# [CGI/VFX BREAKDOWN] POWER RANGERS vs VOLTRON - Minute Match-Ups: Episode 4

and I'm the animator and director of CG for the Mini-Match-Up Power Rangers of this Voltron.
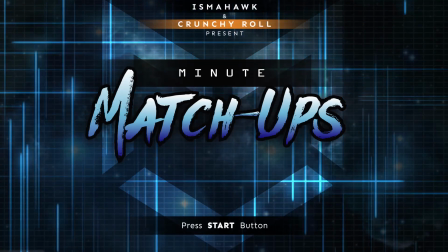How I got involved, I've been a long time fan of IsmaHawk and through Patreon I was able to set up a one-on-one live chat with them where I told them I was an animator and they needed an animator. One of the big things that we were all discussing when we were originally doing this video was like how are we going to design, how we're going to make the designs of the robots look?
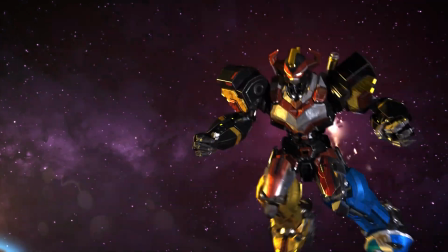48s
How are we going to make them move, what are they going to look like, and the amount of detail that we're going to put into them. Should we go more of like a Transformers route or should we go more of a Pacific Rim route? So the robots are huge.
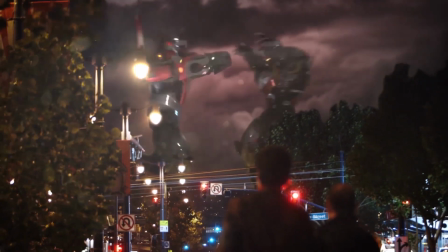61s
They're as tall as buildings and I really wanted to show the weight of those robots while we're on Earth. While we're on space, anything is fair game.
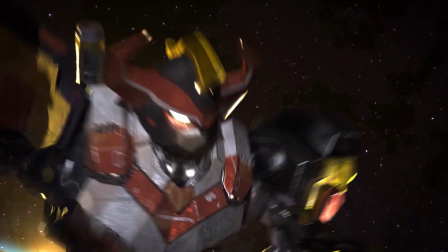68s
So I had the robots going as fast as possible when I'm doing all the types of crazy moves they couldn't do on Earth.
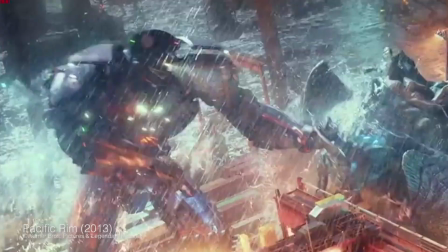74s
The inspiration for that is very similar to Pacific Rim where on earth they're actually really really
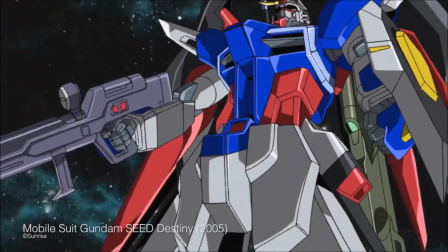78s
heavy versus something like Gundam where they're zipping around and flying around in space without an issue.
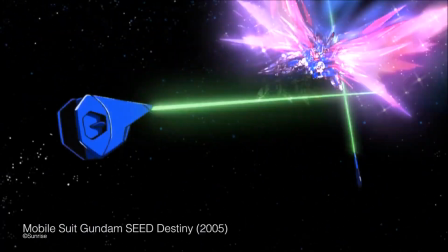84s
Originally me and Cliff had had this conversation we reached out to our friend WeeDin. You can follow him at Wee underscore arts on Instagram.
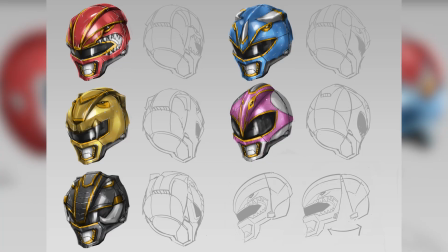93s
He makes amazing artwork and he's actually the one who designed the Power Ranger helmets and designed our robots here.
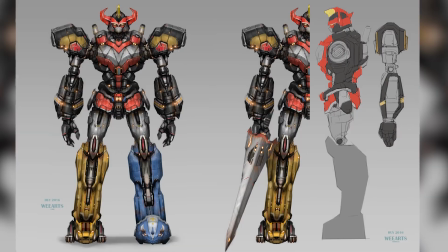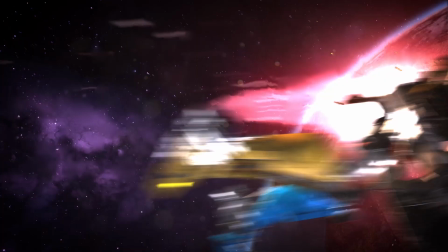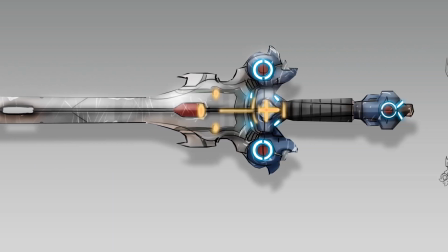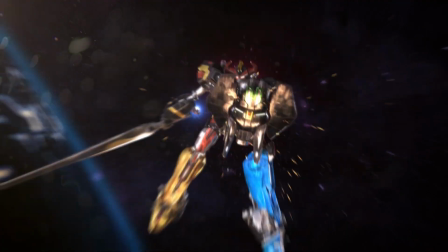So this video was primarily CGI and and visual effects driven Jeremy was the one who handled the cockpits Melissa was one handled the huds cliff and and his team at roundtable studios Devin Garrett for each they're the ones
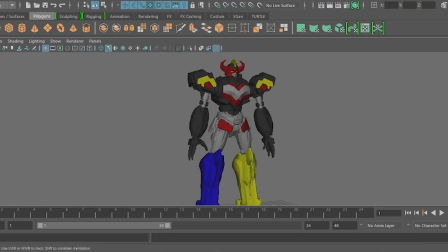158s
who actually did all the CGI so after we took it from we design we
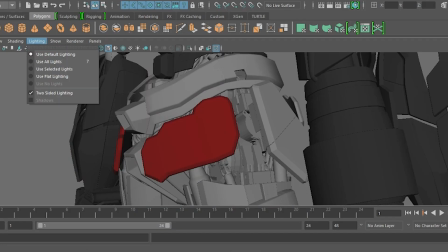164s
gave it to Farage who can all these amazing 3d models for the project next off is devon who used those models to come up with these beautiful 4k textures to give it the look and the style that we're looking for
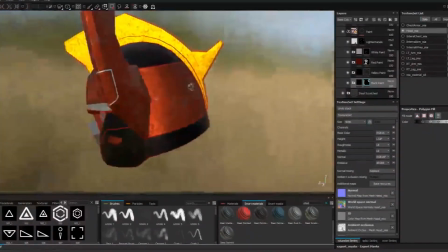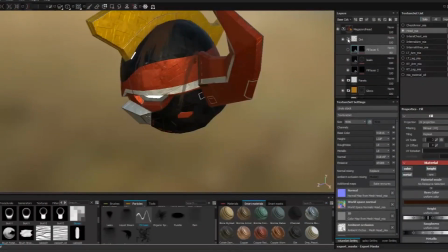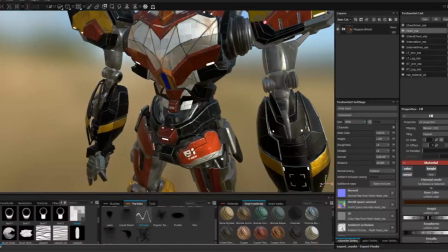guys if you if you're watching the video just like pause it at some moments and then zoom in and look at some of the detail in the robots it's pretty ridiculous even i didn't notice how much detail was in these things until I took a second and actually like watched it all frame for frame because the amount of detail that Devin put in this is ridiculous. I mean, there are all these little tiny panels here.
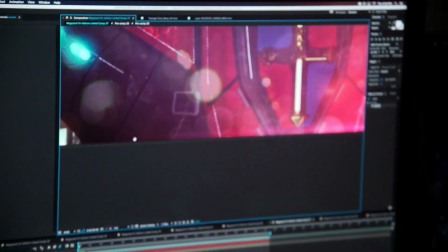222s
There are all these little lights everywhere, all these little extra lines. I mean, the amount of detail here is even just like, look at these joints.
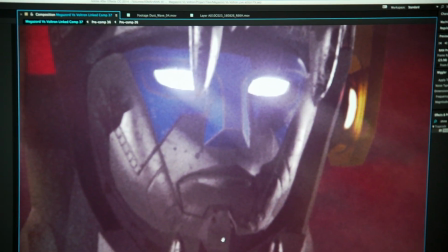235s
I mean, look at even in the face, you see all this line work, this little like chin piece.
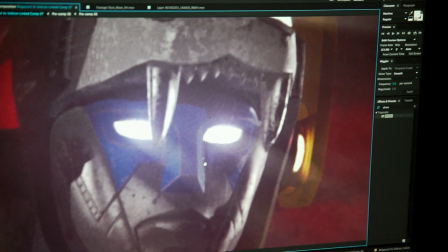240s
I mean he really if you guys actually you can't really tell really well in this shot but
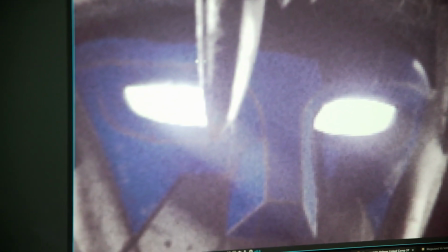246s
you can actually see that there's like paint scuffed and chipped on the nose. After we took it from Devon we gave it to Raj who came up with these really complex rigs for the robot to give it the movement that we needed. So the workflow of this project I actually used Autodesk Maya where I took in the rigged 3D models and put them together to be animated.
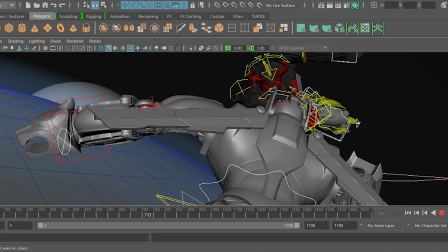278s
I use a process called pose-to-pose animation where I pose each in particular
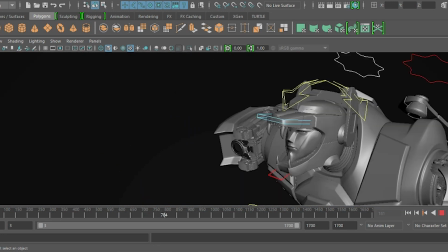283s
robot in a certain stance and then meld it and mesh the animation in between once it was cleaned. So what you normally do is you set up the characters first and then you animate the camera toward the character's movement.
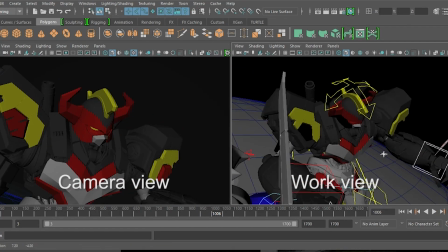299s
Because of the timeline for this project I actually do where I set up the camera first and then animated the models inside.
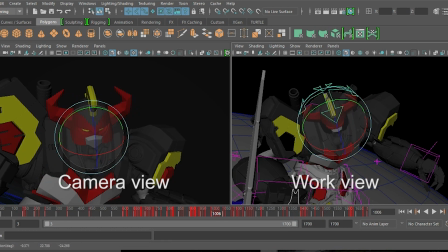304s
This is actually also my first time working with live-action compositor so I really wanted to make sure
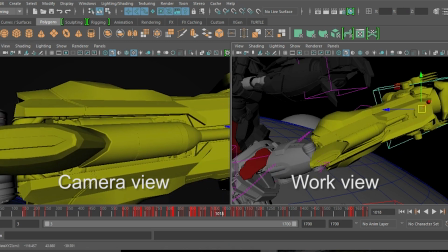309s
that my animation post-production also worked with the workflow of the live-action post-production. So one of the biggest parts of this video was the visual effects.
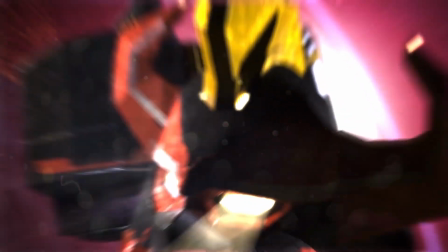318s
I mean the entire video is basically CGI and visual effects driven and Cliff and Devin and the guys they went and did all the hard work and all the heavy lifting and I really just kind of came in and threw in some polish for a lot of this stuff, you know, adding some light rays, some lens flares, compositing in, I added light wraps. Light wraps are really big for this video.
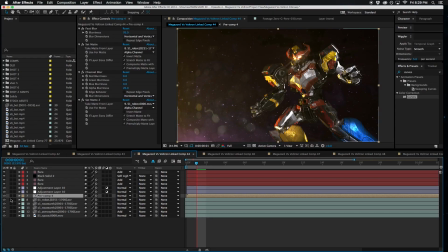341s
If you're not sure what a light wrap is, it's basically adding an additional sort of layer or halo around the subject.
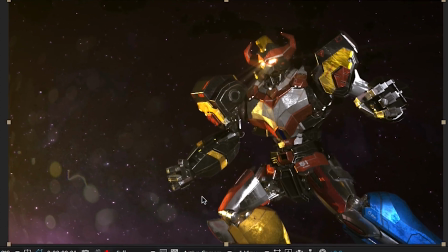350s
Usually anything that's green screened, you wanna add a light wrap because it helps to blend the subject with the background. So if you want to add a light wrap into your project, it's actually fairly simple There's a ton of tutorials online So we're not going to go through how to do it on here because all you have to do is type in light wrap tutorial Now the thing about light wraps is like there are plugins that do it or you can do it on your own so
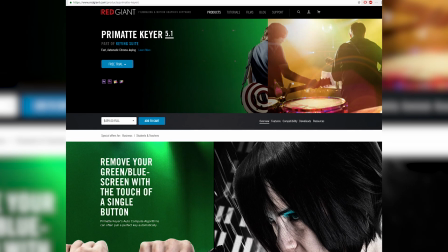375s
There are apps like or there are plugins like primate keyer from red giant Which will also have a light wrap plug-in built in there. That's that's a keying software, but But for the purposes of this video, I actually did the light wrap manually for every single shot just because there wasn't really any green screen work. It was just robots. So, and they're CG models. And we made sure that the background was always separated from the actual robots themselves.
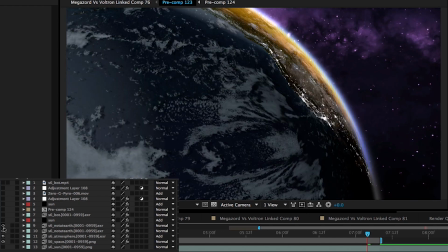400s
That way, when I went in to go and add the thrusters and the fire in the back and the sparks and stuff in the back of the robots,
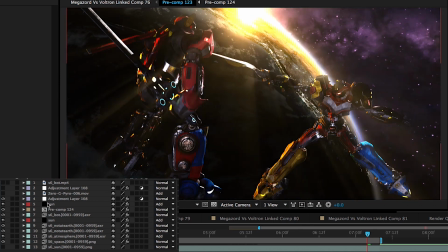408s
we literally just like put a lens flare behind there and it was really easy. traditionally if if we were doing this in a normal video and this was actually footage and it wasn't green screened we would have to rotoscope which if you're not sure what that is it's actually going in and manually like cutting out the character in post and then cutting them out frame by frame it takes forever takes a really long time so I'm glad big shout out to cliff for exporting so many layers for us to make this project really easy we
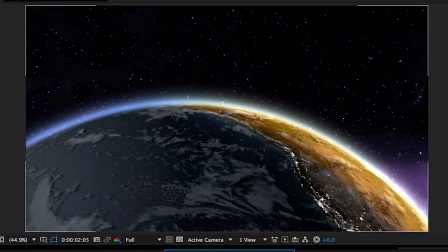438s
had the robot layer we had the earth layer we had a separate layer that was just for the atmosphere that you see so if you're watching the
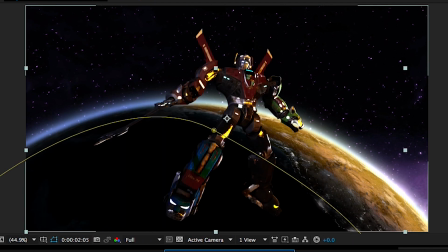447s
video and you're and you'll see that there's like this halo around the earth and that halo is a separate layer because if you if we exported it with the actual earth and it's it was just too harsh didn't look good so that's a separate layer we have a separate layer for those that
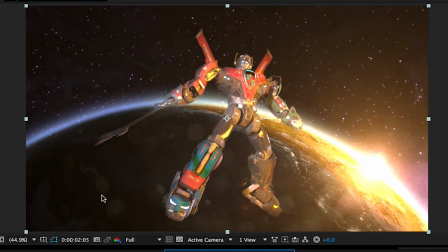462s
asteroid segment that's its own layer we had a layer for space And a ton of other like little layers that were really just for our purposes uses in post-production stuff that you won't actually see When the entire videos is almost completely CG even this shot right here that you're looking at is
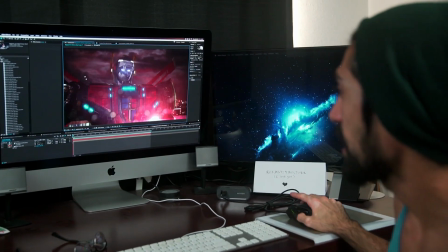480s
Is an entirely CGI shot. This is a still image in the background
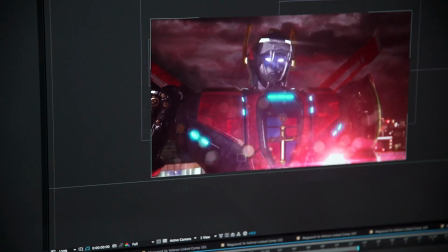486s
It's a still image in the background and Actually turn off these robot layers And this is really just a still image.
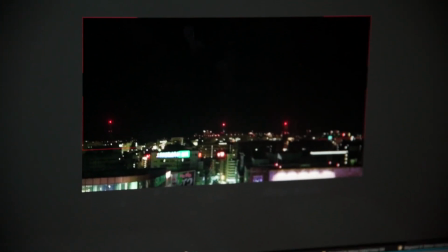495s
I composited in some sweet clouds let's turn those off and and this is like some city it's not even in the US I think this is in Japan
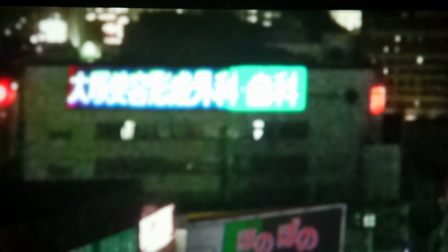502s
and you can see right here which actually this is not the original image either I actually customized this one so if I actually